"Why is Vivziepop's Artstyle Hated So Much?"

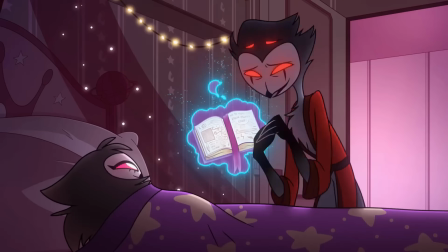(4:07)
As mentioned a bit earlier, Helva Boss is probably the best example of colour palettes being used well.
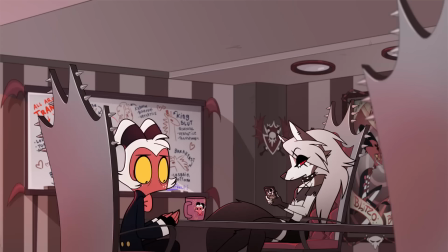(4:12)
The main cast's colours consist of red, white, and black.
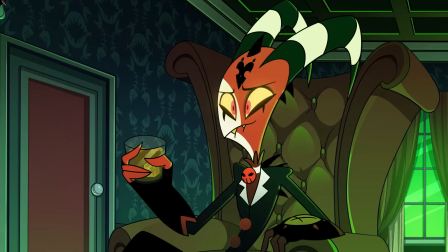(4:15)
As a result, when they visit various different rings, such as the green greed ring or the pink sloth ring, they contrast really well against the background.
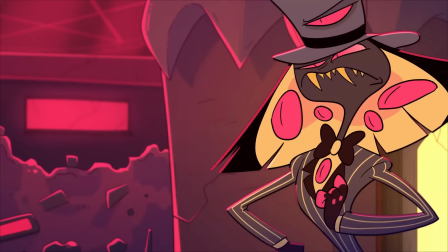(4:22)
In Has-Been Hotel, the Pride Ring's main colour scheme is red, black, and pink, which is also the same colour scheme that the main cast use.
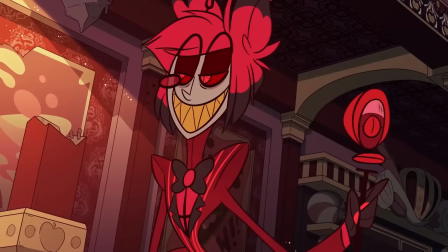(4:29)
As a result, they almost blend into the background at points, and it can be hard for the viewer to follow along.
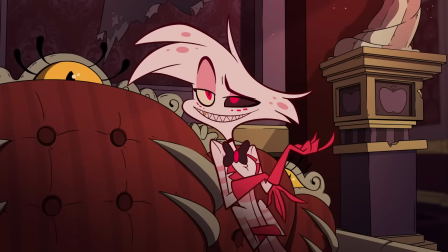(4:33)
This issue was somewhat looked at for the full release of the show, where the main cast received redesigns,
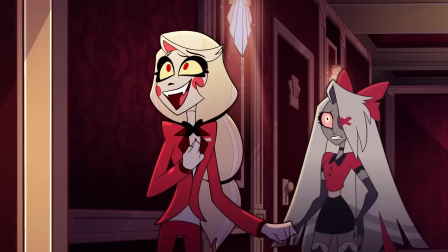(4:38)
as they have some new design elements, such as white lapels on Alistair to contrast against his red suit.
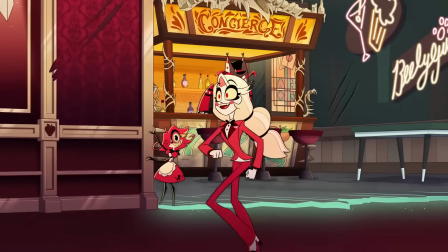(4:43)
Although overall, the issue of colour balancing still remains. Personally, I think the main way this can be addressed is if the cast wears various different outfits.
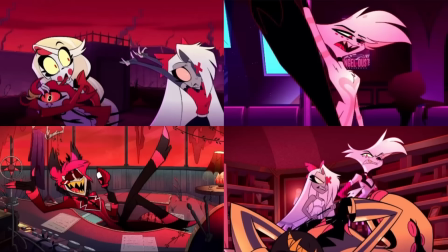(4:51)
As the trailer shows, we see some of the characters in different clothes depending on the scene.
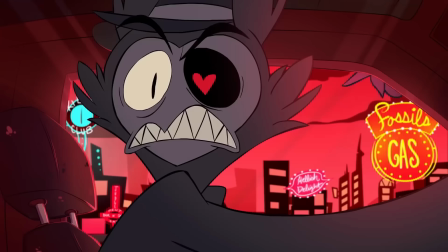(4:55)
So, if the characters wear a variety of clothing that contrast against the backgrounds and the other cast members, it'll help improve the visual clarity.
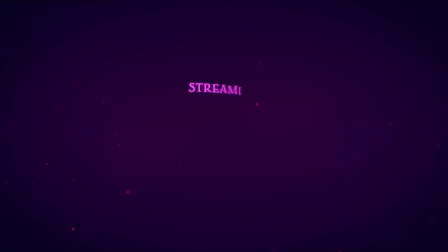(5:02)
Since season 1 has already been made, the main cast can't have their designs altered, so I think for future seasons it could be a good idea if they undergo some changes.
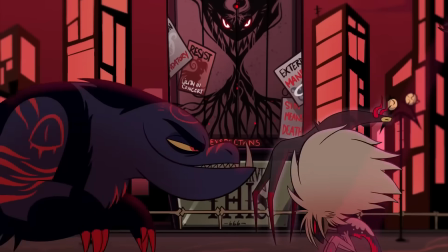(5:10)
Perhaps they'll have different clothes, scars from battle, or any number of changes that will help improve the colour palette and make things more unique.
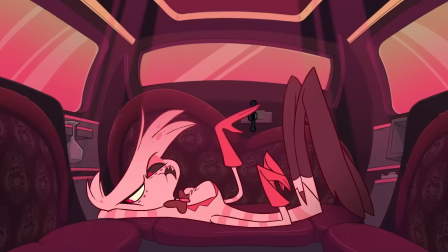(5:16)
Vivzie's character designs are probably the most criticised part of her art style. There's a lot to go through.
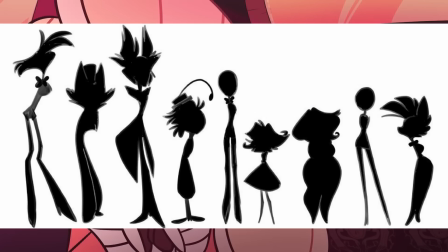(5:21)
So the first thing is that the fact that many of her characters feature slim proportions. There's a popular image that's floated around for several years which shows the main cast of Has Been Hotel.
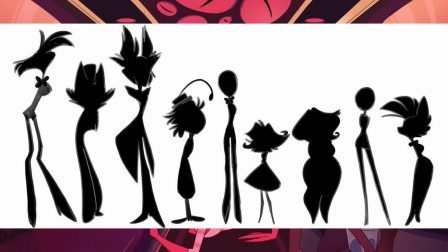(5:30)
In the image we can see how similar the body types are for the characters. The one exception is Vivzie, however it's unsure if she'll be a main cast member in the final show.
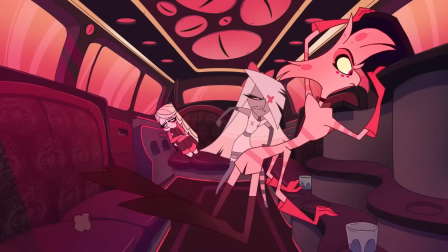(5:38)
The fact remains that many of Viv's characters feature skinny proportions, and this is something you'll see discussed regularly.
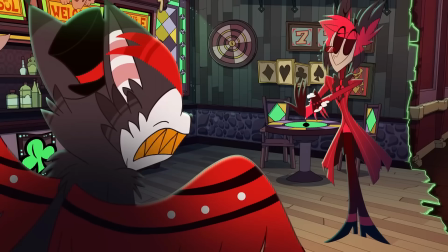(5:44)
So how can this issue be resolved? Well, it technically already has. In both Has Been Hotel and Hell of a Boss, Viv has introduced new characters with unique body types.
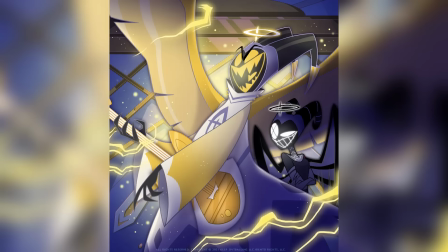(5:52)
In Has Been Hotel we have Adam, the main antagonist, who is quite large.
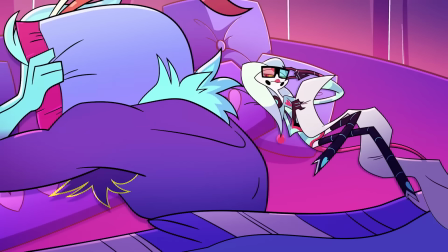(5:56)
We also have the introduction of characters like Asmodeus and Mammon in Hell of a Boss, who are also quite unique, with Asmodeus being broad and well built, while Mammon is round and chubby.
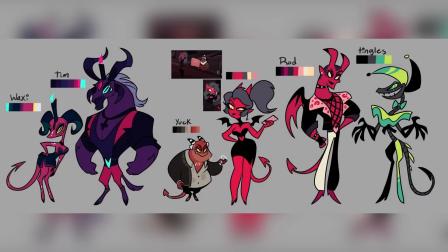(6:05)
It's also worth noting that there's a variety of background characters in both shows which feature diverse appearances.
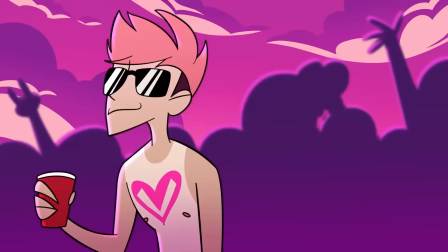(6:10)
If people have the criticism that Vivzie's main casts are normally skinny, that's completely valid. However, it's common for people to say that Viv can't draw fat people, and that's completely untrue.
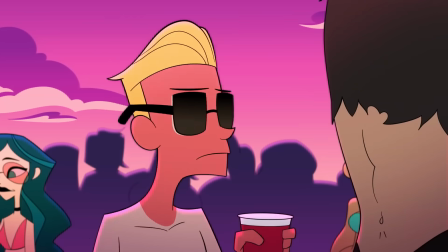(6:19)
Like I pointed out, she does have a ton of variety in her designs. You just have to look beyond the main casts to see them.
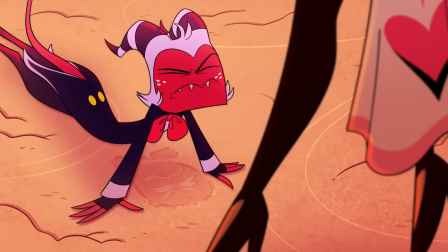(6:25)
The only way this criticism can be remedied is if additional characters are added to the main cast.
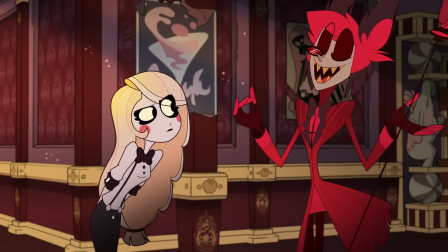(6:29)
However, I feel like that might jeopardize the vision of the shows, especially since the main casts are already quite crowded already.
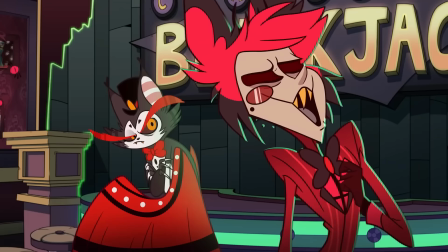(6:36)
The next thing is character faces and expressions. Many of Viv's characters feature exaggerated faces and smiles.
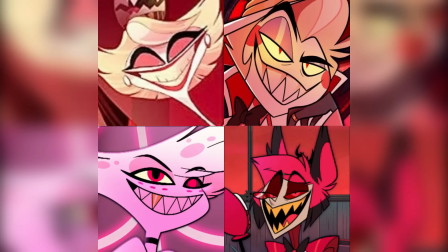(6:42)
Similarly to the last 2 points, it can lead to some of the characters appearing too similar. This is most visible in Has Been Hotel.
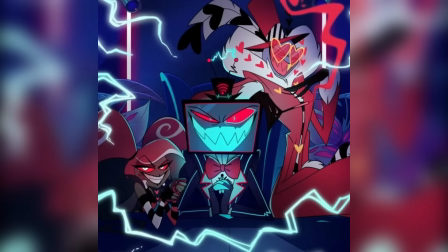(6:48)
Characters like Alistair, Lucifer, Angel Dust, Valentino and Vox all feature the same wide grin and evil appearance.
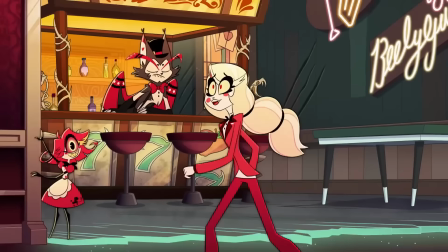(6:55)
The best way to resolve this is just to add more variety to the character expressions. We'd have to see when the full show comes out whether or not this criticism is resolved.
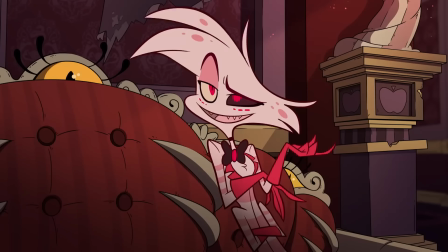(7:03)
One of Viv's favourite outfits to give characters is a suit and bow tie. On its own this isn't a bad concept, however in Has Been Hotel once again the idea is overused.
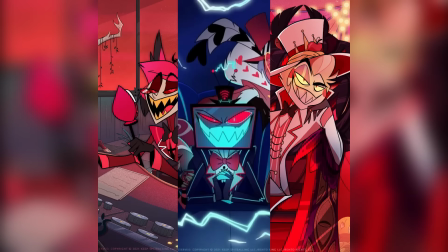(7:11)
If we take a look at the designs of Lucifer, Vox and Alistair, all three feature the same bow tie and suit. This combines with the other issues since they feature wide grins and skinny proportions.
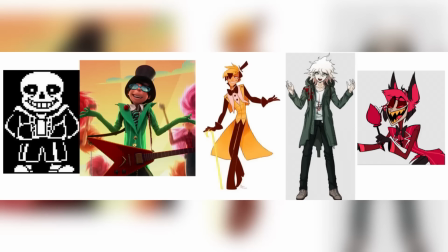(7:21)
This is why some people label Viv's characters as Tumblr sexy men.
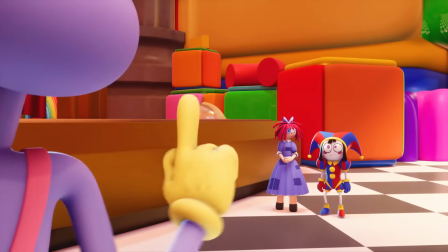(7:24)
For those who are unaware, Tumblr sexy men are a set of characters that were, as the name suggests, sexualized and popularized on Tumblr.
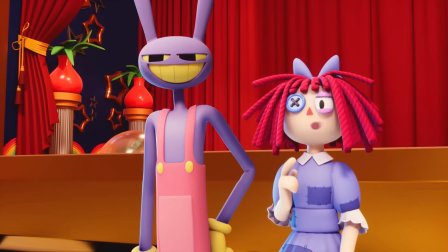(7:31)
They all feature the same sort of design elements, being an evil grin, skinny proportions, a suit and tie, and an evil backstory.
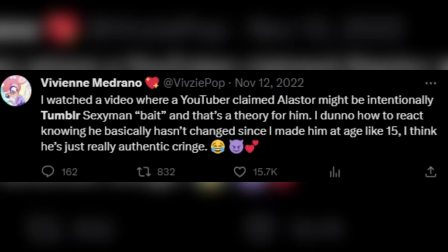(7:38)
Vivzie has said several times in the past that she didn't design these characters to specifically be Tumblr sexy men.
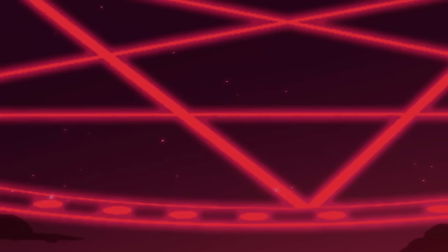(7:43)
She said that she just likes those design elements. So it's up to your interpretation, but it's clear to see why the comparison exists, and it'll most likely continue into the future.
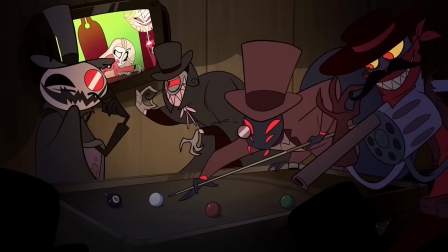(7:51)
This one, like the others, can be remedied by just introducing a variety of outfits. If the cast wore something other than a suit and bow tie, it'll stop them appearing so similar.
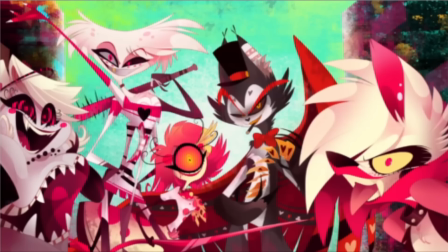(7:59)
Moving to the next group of criticisms, we'll start off with anatomy. Just like with the slim proportions point, many of Viv's characters feature complex anatomy.
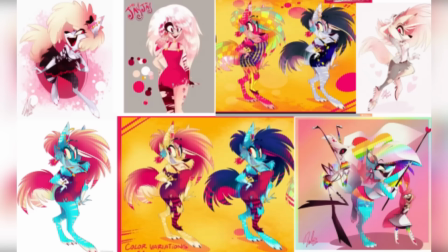(8:07)
As a result, sometimes inconsistencies appear.
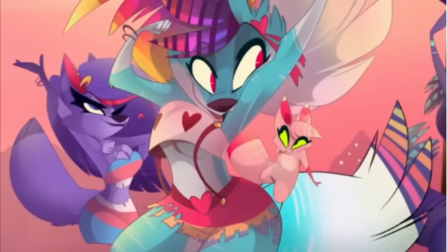(8:10)
You'd see this across many of her projects, but sometimes the characters are drawn with widely varying arm sizes, shoulders, and boob sizes.